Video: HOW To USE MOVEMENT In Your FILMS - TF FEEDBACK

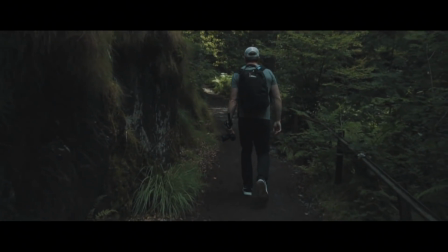[4:16]
And this is a really cool little film from Snowdonia. I actually hadn't even heard of Snowdonia, but it looks like an amazing place.
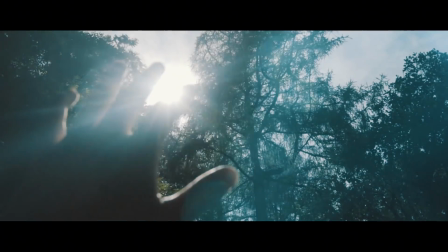[4:23]
I really like the mysterious vibe, the song, the visuals, they all fit that same vibe really well. Number one, is the movement revealing the location? And I would say yes, I think the drone shots do a really good job of just revealing this really cool location. So yeah, I think number one is definitely covered. Number two, are we getting that sense of exploration? I would say kind of.
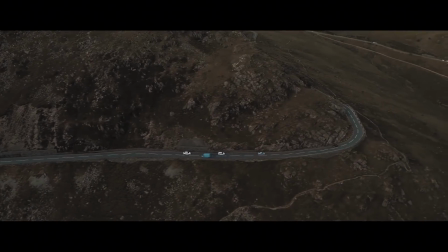[4:45]
I think some of the drone shots accomplish a little bit of that, and there is some movement in some of the other shots, but I think that the shake is kind of distracting.
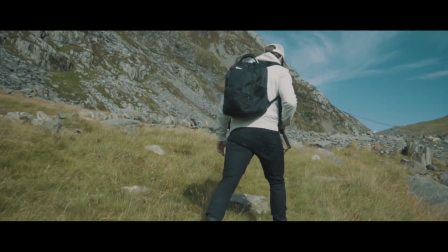[4:54]
Now, handheld shake isn't necessarily a good or bad thing, it's just a different look.
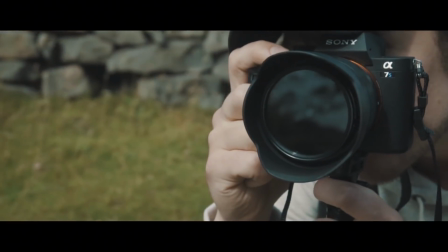[4:59]
But there is good shake and bad shake. And a lot of times, with small light cameras, you end up getting bad shake. It's just too light, too flimsy, and it ends up shaking too much too fast. And also, I think there's some sort of either in-body stabilization or lens stabilization that's kind of making it not organic and jerky a little bit, and I don't really like that look. The bigger, the heavier the camera, the more smooth this handheld look will be. But in this case, I think a gimbal or a steadicam or something like that would have really made this edit a lot better and just helped with that sense of exploration instead of distracting the viewer with that shake. And number three is where I think this edit is lacking. I don't think the flow is quite as good.
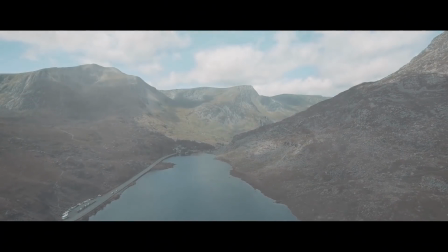[5:41]
For example, in the first two drone shots, you're going forwards and then all of a sudden and you're going backwards.
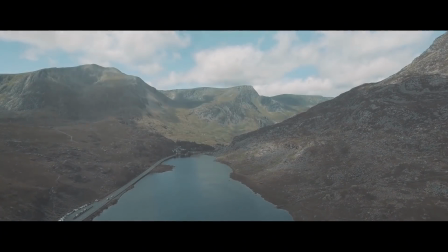[5:46]
I would keep that flow going forward. So even if you have to just reverse that second clip, keep that it's nice and smooth and keep that flow going. And that's why it's super important when you're filming to actually give you some different options. For example, you could have done this same shot going forwards and backwards, and then maybe you're going from right to left and left to right, so you have a bunch of different options. Whenever I'm filming, let's say, a character, I'm always doing the same shot in a bunch of different ways. So I'm gonna go from right to left slowly pan around the character and then I'm gonna do that same movement going the opposite direction because I don't know what I'm gonna need in the edit. I don't know what clip is gonna go after that or before that. So this gives me more options in the editing room to just keep that flow of movement.
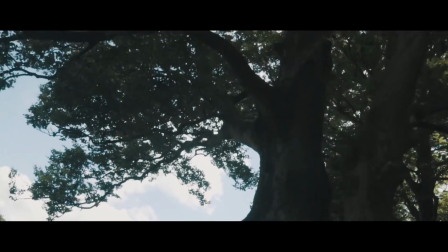[6:30]
One thing I will also say is that these transitions are not needed in this video.
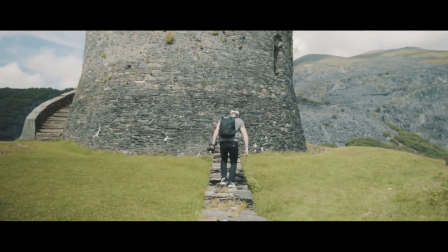[6:35]
I think they're super distracting, they don't fit the mood, they don't fit the song, they don't fit the pacing.
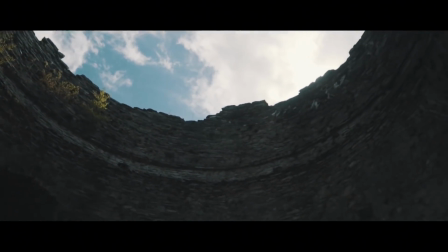[6:40]
I think they're super gimmicky in this edit and I would just cut them out right away. I think it actually makes this edit look a little cheap and without them, it would have been much better. So just cut those out. Don't think you need to do these fancy transitions just because other people are doing them. But overall, I really like this edit. Good job of mixing the drone shots and the other shots, keeping the characters in there.
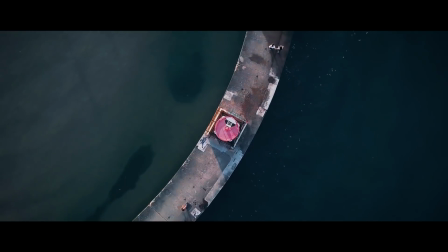[7:01]
I really like this, well done. Next, we're gonna be looking at First Class Views, North Avenue Beach by Will Ryan.
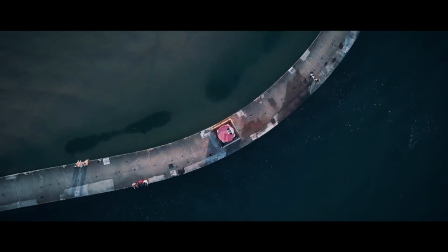[7:07]
And this is a really cool little drone edit. There's a lot of really cool shots in here.
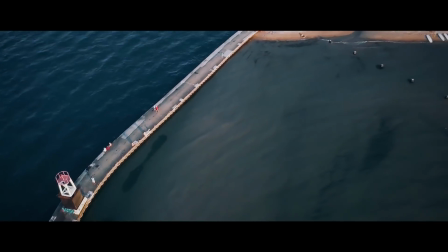[7:12]
But we're only really hitting one aspect of movement and that's the revealing locations.
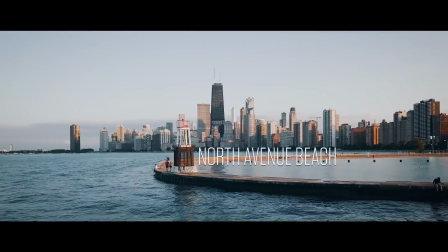[7:17]
That's about all there is that's going on in the movement. You're showing a bunch of different versions of the same shot pretty much.
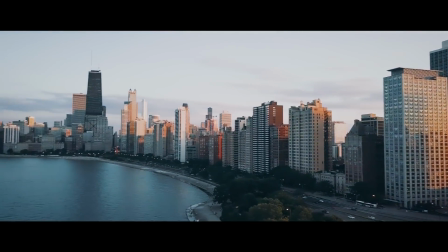[7:23]
So yes, we're getting that nice reveal of the location, but we're not getting much of that sense of exploration in this edit.
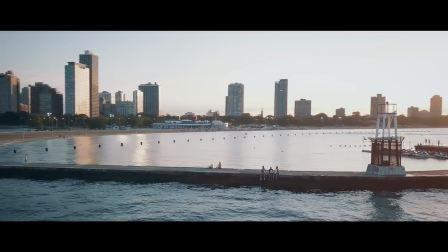[7:29]
If you would have, for example, just taken your friends to that pier, you would have gotten some shots, you know, with a glide cam or steady cam or whatever, following your friends walking onto that pier and then just hanging out on that pier and going back and forth between the drone shots and the shots of you guys hanging out on that pier, it would have been so much better, a hundred times better easily.
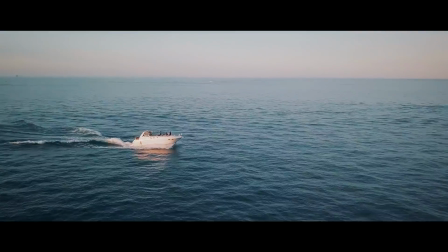[7:48]
And that would have given the viewers really a sense of exploration in that location.
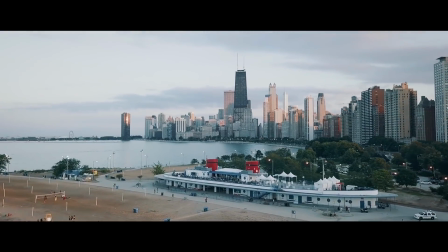[7:52]
We would have seen it from the air, but we would have also seen it from the land and what it's like to actually be there yourself.
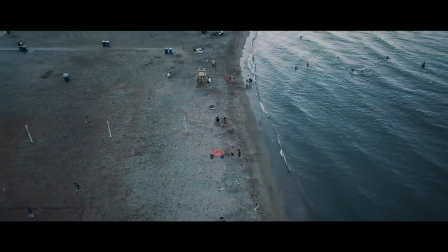[7:58]
Also, I don't think the flow of the edit is super good. I think it's a bit choppy in a lot of the edits and the movement doesn't really continue from one shot to the next. So I'd say you're kind of lacking on number three also. But overall, for a strictly drone edit, I really like this, but I do think that you should go the extra distance and really just take the effort to bring your friends there, hang out, get some really cool shots on top of those drone shots. Even if it takes more effort, which it will, it'll make your film so much better.